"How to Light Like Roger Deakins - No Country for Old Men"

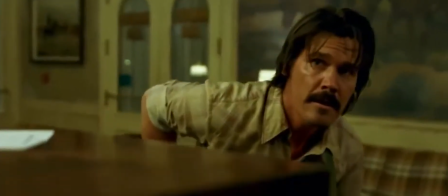(0:00)
Hey guys, Sam here. Today I'm going to be teaching you guys how to light like Roger Deakins.
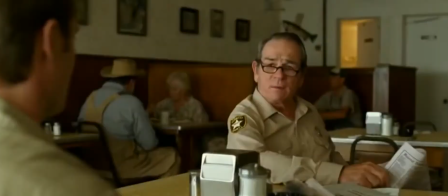(0:05)
So we're going to be recreating 3 shots from one of his best films, in my opinion, No Country for Old Men. Now, if you guys haven't seen No Country for Old Men, I highly recommend you watch it for the cinematography alone,
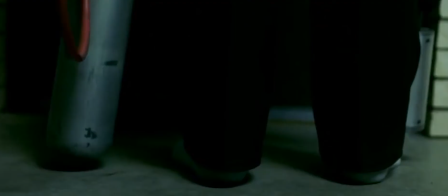(0:16)
but it's overall one of my favorite films. It builds suspense slowly and masterfully throughout the entire movie,
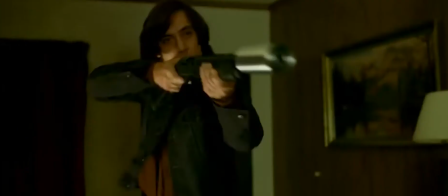(0:21)
and a huge part of that suspense is conveyed visually through the cinematography.
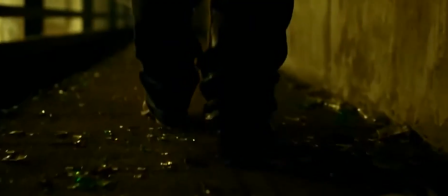(0:26)
So today I'm going to show you guys how you can not only replicate the look of this film, but the reasons behind why it was shot the way it was shot.
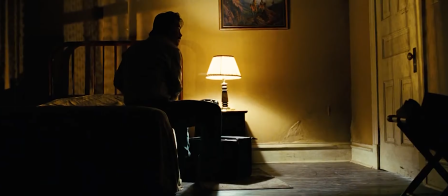(0:33)
So the 3 shots we're going to be recreating are, first, this bedroom shot with Moss sitting on his bed waiting for Shiger to come in,
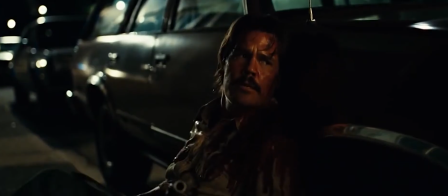(0:40)
this shot on a bridge near the American-Mexican border, and lastly this shot where Moss is sitting in front of a car in the middle of a gunfight with Shiger.
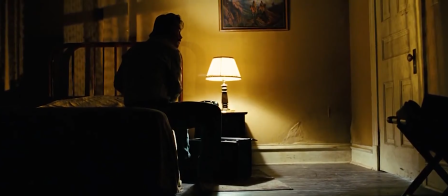(0:48)
So first I'm going to talk about how to create this bedroom shot. So one key component of a lot of Deakins films is silhouettes,
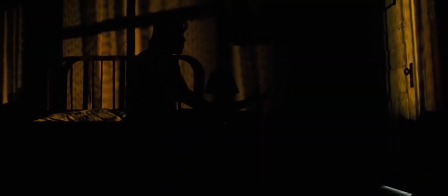(0:55)
and this is definitely one of my favorites because of the texture, the grittiness, and the suspense in the scene that it creates.
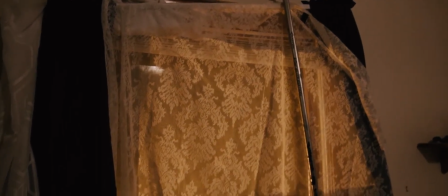(1:01)
So the only setup involved for this shot, besides rearranging some furniture, was to get a white sheer fabric with a pattern on it that was thin enough to allow a good amount of light through.
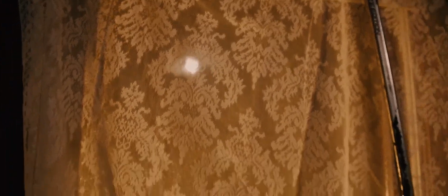(1:10)
So you can pick one of these up at Walmart or any other place that sells fabric, and I placed that over the curtain rod in the room. This pattern would then be projected on the wall when a light was shot through it. So to light the shot, I used 2 lights plus a practical to achieve the look.
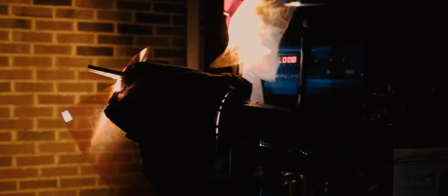(1:24)
So due to the nature of the location, the fact that the window was pretty far away from the wall onto which I would be projecting the light,
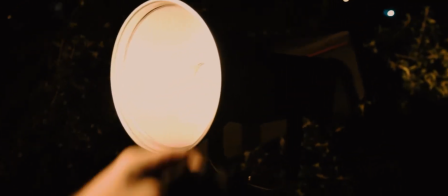(1:30)
I had to use some makeshift items to modify the beam of light coming from my Aperture 300D so that it was smaller,
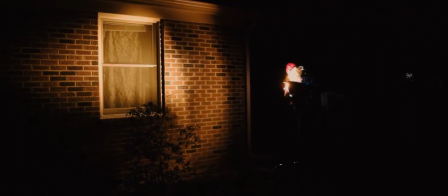(1:36)
which would make it more of a hard spotlight. I also moved it back away from the window, which causes the light to create harsher shadows when it hits objects.
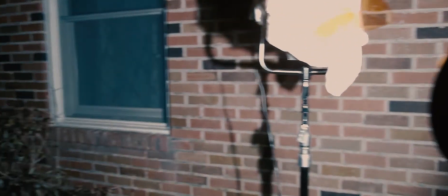(1:44)
Generally, the farther your light source is from your subject, the harsher the shadows will be because the source is smaller relative to the subject.
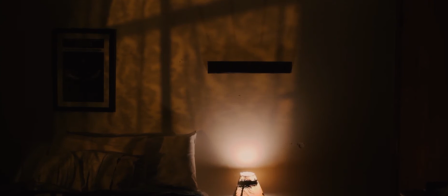(1:50)
In a shot like this, you want the light to be as harsh as possible to get clear shapes on the wall.
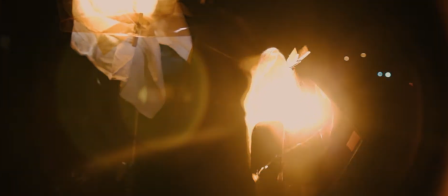(1:55)
I placed the main light at an angle so that the subject would be silhouetted by the light being projected on the wall.
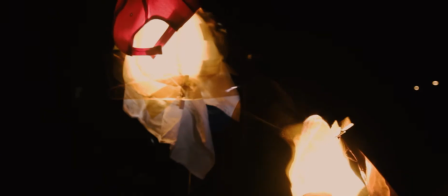(2:00)
The second light I added closer to the window to fill in some of the dark space behind the subject.
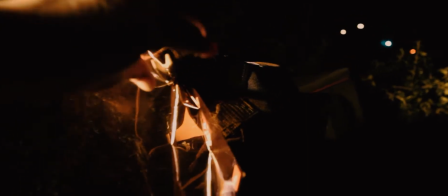(2:05)
On each light, I either changed the color temperature to 3200 Kelvin or added an orange gel to get the orange look I wanted.
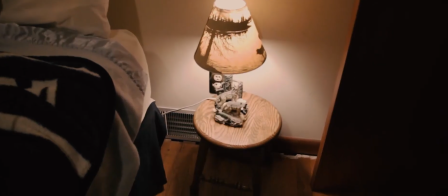(2:12)
Then, to light the rest of the room, I simply placed a lamp on a stool as can be seen in the original image, and I was good to go.
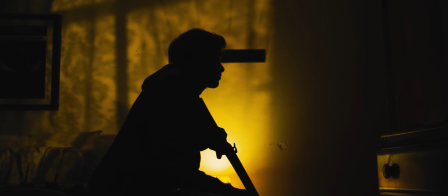(2:18)
And here's the final result.
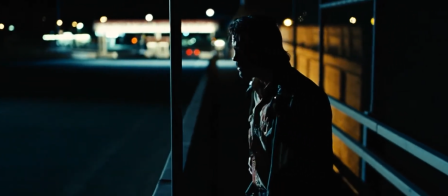(2:22)
So the next shot I did was this bridge shot. For this one, I wanted to match both the color and approximate placement of the lights in the scene.
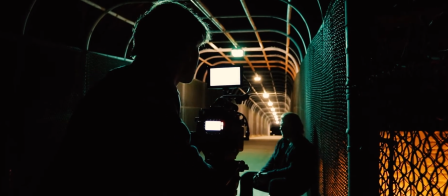(2:29)
This shot utilized street lights and has a nice complementary color contrast between the orange of the street lamp below and the green-blue of the vapor street lamp above.
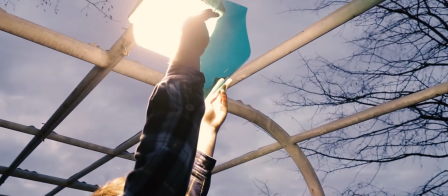(2:38)
So first I wanted to match the color of the practicals in the scene. We gelled the overhead light that was in the tunnel we were shooting in to a teal color.
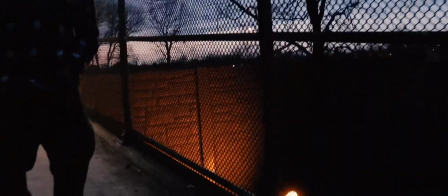(2:45)
Then I wanted to finish lighting the environment, so we placed an Aperture 300D below the bridge shooting up at the wall with the Aperture Light Dome modifier to soften it.
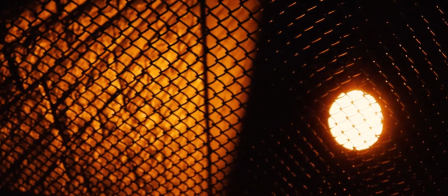(2:53)
We then gelled it orange to match the color in the reference shot. This created a nice silhouette of our subject and also brought out the shapes of the chain fence, which added a lot to the texture of the shot.
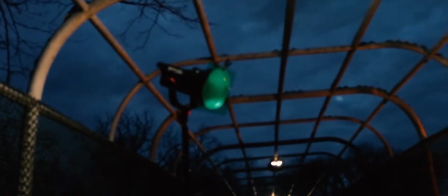(3:01)
So now that the environment was lit properly, we could move on to lighting the subject.
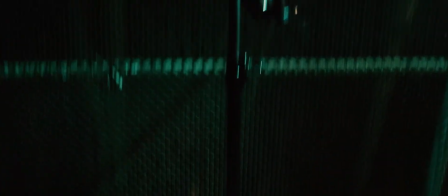(3:05)
So to simulate the street lamp, we placed an Aperture 120D up as high as possible on a C-stand, shooting down directly at the subject's face with no diffusion.
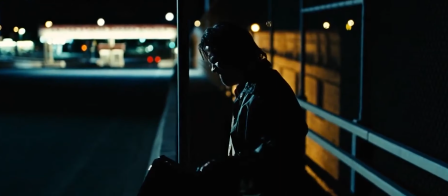(3:13)
I wanted to match the harsh shadows on the face seen in the reference photo.
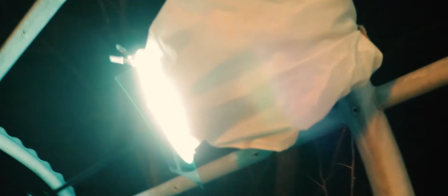(3:16)
We did place a piece of diffusion on the side of the lamp, which made the light fall off on the ground much more smooth, since it originally created a hard line in the shot.
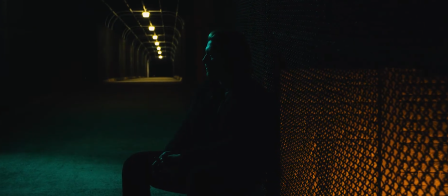(3:24)
I like this shot because it showcases a masterful silhouette of the subject once again.
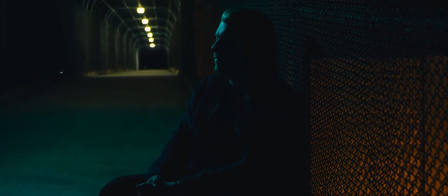(3:28)
The shape is clearly defined by having contrast on all edges of the actor. The right side of the actor is dark and the background is illuminated, while the left side of the actor is illuminated and the background is dark. So it creates a really nice balance of both luminance and color in the frame.
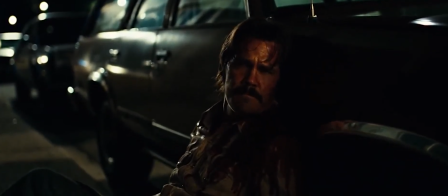(3:44)
So the last shot I wanted to recreate was this shot of Moss in front of the car. I started with the car parked in front of one of these lamps to be a base for the backlight you see on the character.
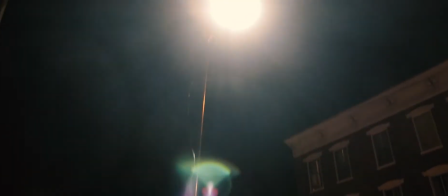(3:53)
So I added an Aperture 120D on a C-stand behind him and a bit to the left up as high as possible, again to simulate a street lamp.
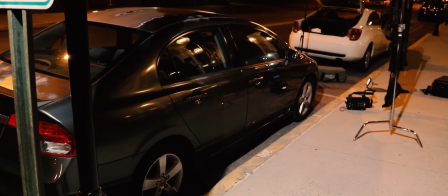(4:00)
I didn't use any diffusion on the lamp and left it at daylight, which is about 5200 Kelvin.
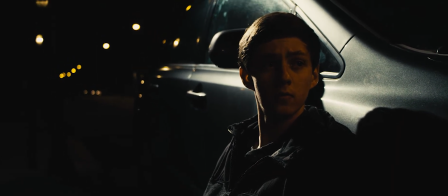(4:05)
This also added some nice specular highlights on the car behind his head.
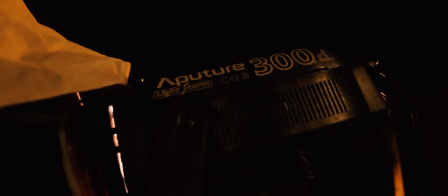(4:08)
Then I added an Aperture 300D at the front of the car with a softbox attachment to soften the light on his face.
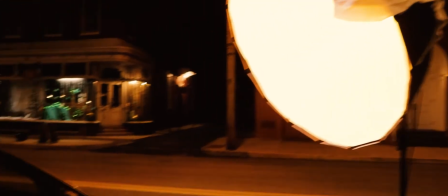(4:13)
I placed the light up above his head and angled it down to give some nice shadows and depth to the face.
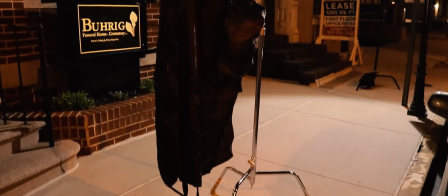(4:19)
I made this light less intense than the backlight to match the scene. Then I added a black piece of fabric in order to block out some of the excess light coming from some other
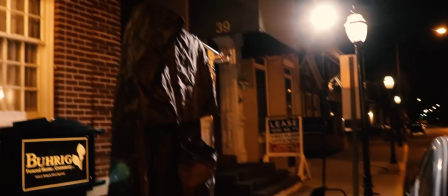(4:26)
lamps above a storefront window that was flattening out the face and getting rid of some of the shadows I wanted.
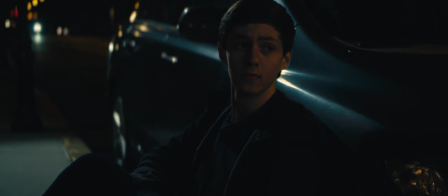(4:32)
And there's the final shot.
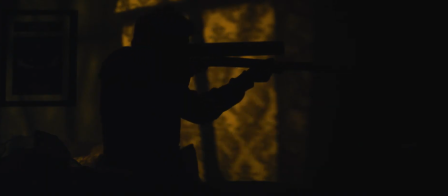(4:37)
And that's it. So some very practical lighting setups with only 2 lights that you can do with pretty much anything you have and a little creativity.
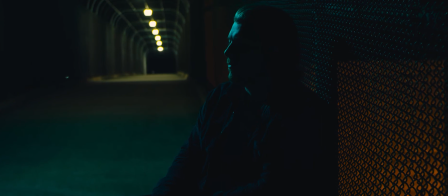(4:45)
I like Deakins' work because it's very simple and naturalistic, yet still conveys a ton of visual information and looks beautiful.
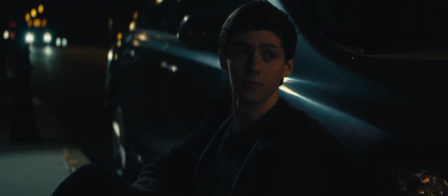(4:51)
Beauty and simplicity is really what defines Deakins' work. If you guys would like to see more lighting recreations, comment and let me know what movies you'd like me to do. It was a lot of fun, and I hope you guys learned as much as I did from this exercise.